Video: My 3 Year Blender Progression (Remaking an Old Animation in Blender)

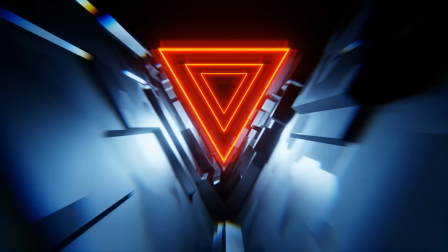0s
All right, so about three years ago, I created this animation right here as kind of a general purpose concert visual. And there's some problems with it, but also it's been three years and I've learned a lot about composition,
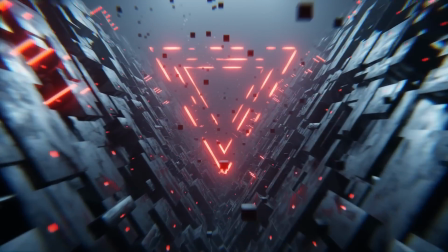14s
lighting, idea, execution, even blenders made cooler tools. So what today's video is all gonna be about is creating a better version of that old animation.
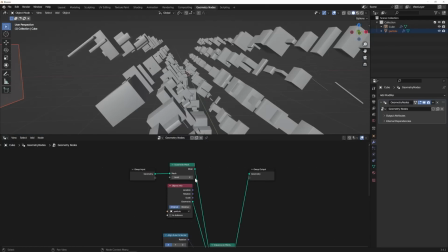25s
And it really just to show like what I've learned in that time and how I would have done better.
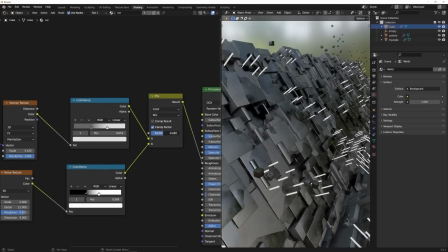29s
And hopefully you can take something from this and apply it to your own process.
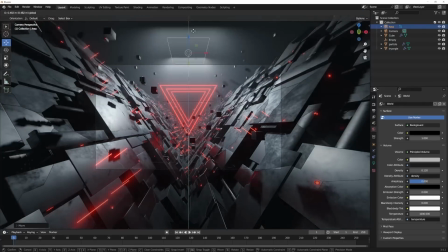34s
So this won't be more of a step-by-step tutorial. This is going to be kind of like concept, idea, execution, lighting, all that fun stuff. And if you want the step-by-step tutorial, I made that available on my Patreon today.
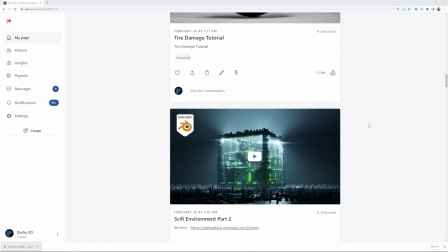48s
So if you want to check that out, if you're already a part, if you're not a part of the Patreon and you want to know about it, you get 10 free procedural materials a month.
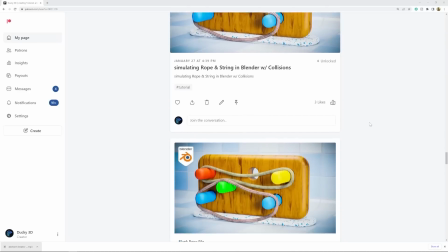55s
You get project files from these tutorials. tutorials. You're going to get two bonus tutorials every month.
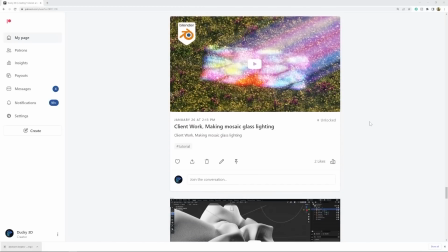61s
And for the last year, when I'm doing client work, I show the client work, talk about budget, all that fun stuff with client work. And if there's no client work, then you'll get some extra stuff there. So if you want to check that out, hit the link in my description, really helps support the channel and you'll get some cool stuff. So with that being said, let's dive into this.
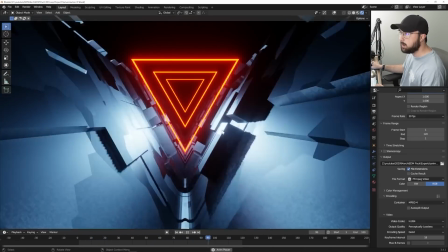81s
So here's the original older animation, and there's a lot of good things about it, but but let me point out the things that are bad about it.
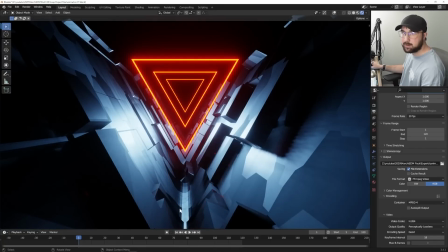88s
The first one is it's just too fast to be a general purpose concert visual. If you are a VJ running these visuals at a concert, you're stuck at this speed.
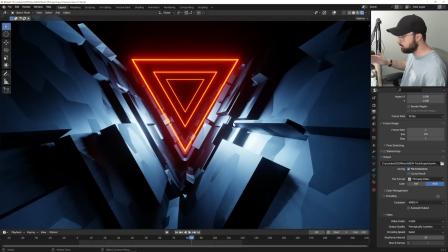98s
And if you wanna be able to speed it up, say you start with a slower animation, you can speed it up so you have that flexibility.
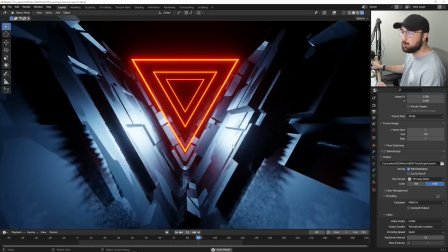103s
I've taken that from you as a VJ. So you can only use this at like really high energy parts of the show.
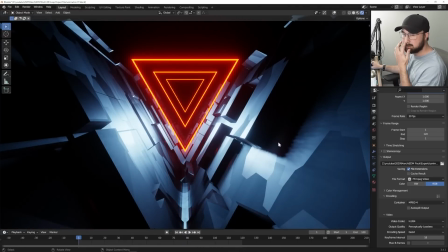111s
That's a big issue. There's just a lot of things missing. It's kind of empty. but let's take the concept.
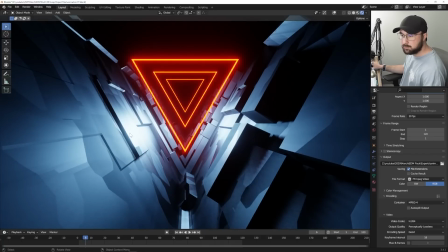116s
So what's the concept behind this particular animation? We have this material, which is kind of this Voronoi Manhattan pattern, metallic. It's got these greebles that are extruding out, and we have the triangle. That's the whole vibe. So we're taking the concept of the greebles, the material, the triangle, and the lighting, and let's make it better.
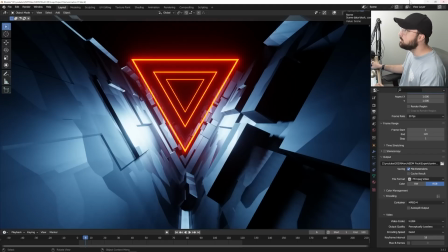137s
So let me show you the new animation.
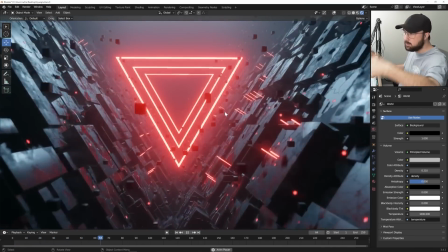139s
So here's the new animation, and before we get into it, we'll just quickly break down what I did differently.
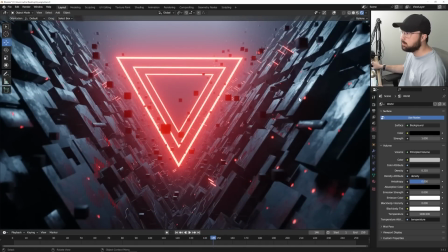146s
One is I made a much better greeble situation. You have these random pieces and different shapes and stuff like that.
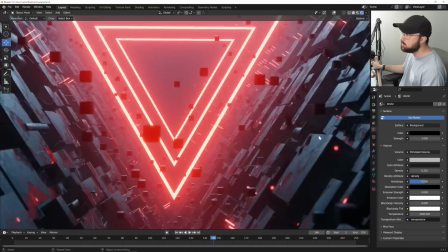154s
And once we get into building it, I'll show you how much better this is. The Manhattan kind of Voronoi pattern is better.
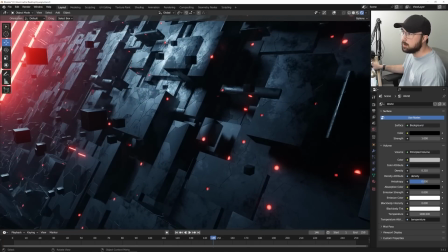161s
And in fact, not only is it better, but we added some grit and grime on top of that pattern too, to make it more detailed.
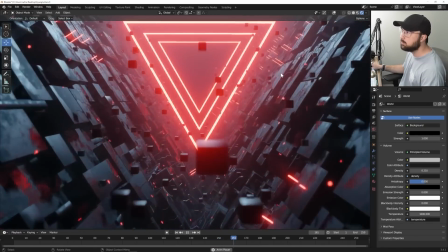168s
We now have better glowing elements. So we kind of have these sticks coming out. If we go through, you can see up here, we have these kind of glowing sticks coming out.
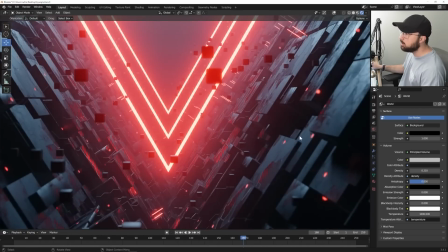176s
And in that Voronoi material as well, we were able to add these glowing dots that really create much more texture, a better feel.
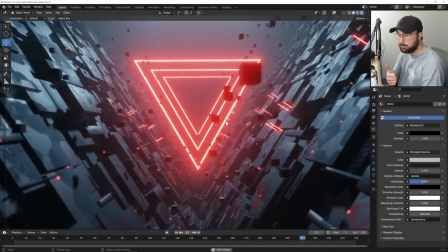184s
In the animation, it's slower. And we have camera shake.
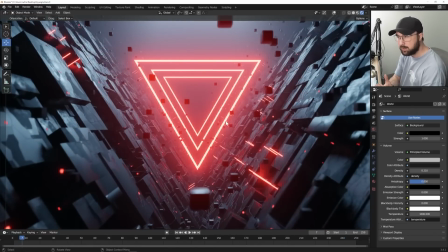188s
Now, if you're gonna make this more general purpose, I'd take the camera shake out because it'd be like, look crazy.
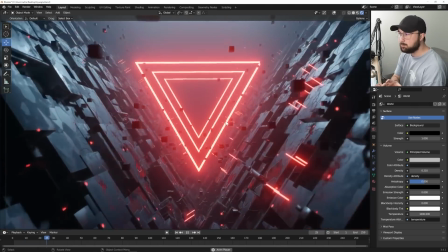194s
So I'll just have no camera shake if that's what you're gonna do. But at this speed, camera shake's great. But also the animation is slower
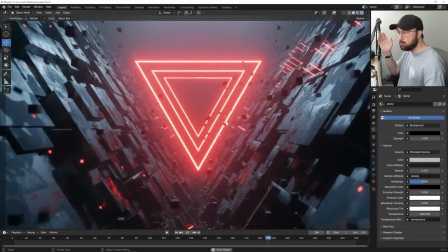201s
so the VJ can speed it up if he wants to, or he can keep it at the more slower, relaxed, chill pace.
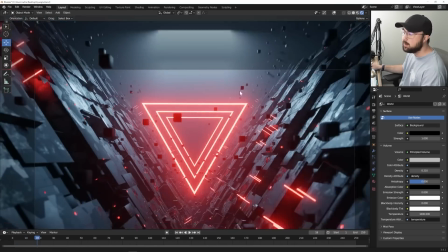209s
I also like the color better. And notice there's volume. We have volume. So in the original animation, it was just like a pure black abyss of nothing.
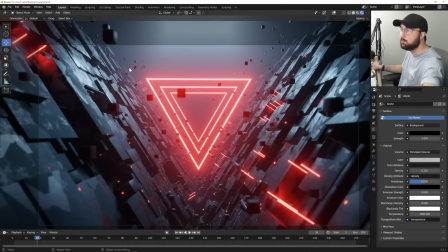217s
But in this case, we still have the same lighting, but we added volume so we can fill this space with something interesting.
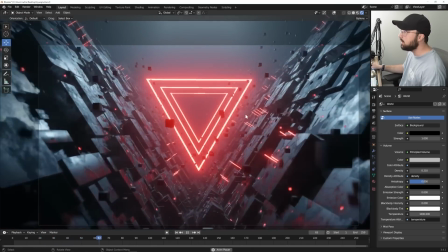222s
And we also have the particles flying by, really creating this immersive experience.
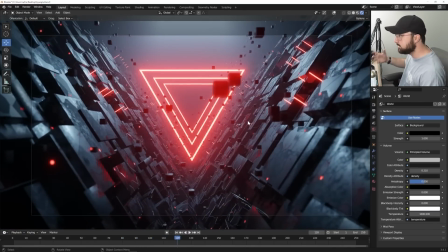227s
So that's what I did differently. That's since then, learned a lot of cool things, better execution, better concept.
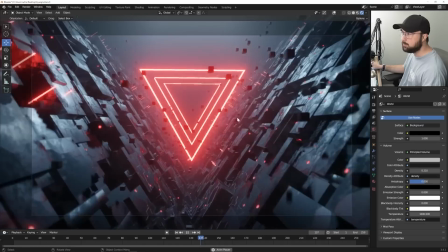234s
So let's go ahead and kind of show you the cliff notes of how I built this. So you can, if you're familiar with geometry notes, familiar with creation, you should be able to copy it.
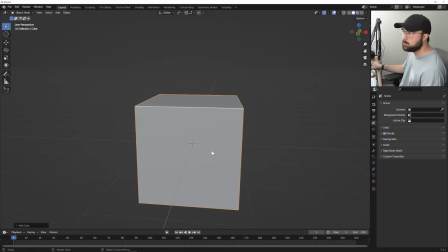244s
All right. So first I'm going to use a cube because I'm lazy.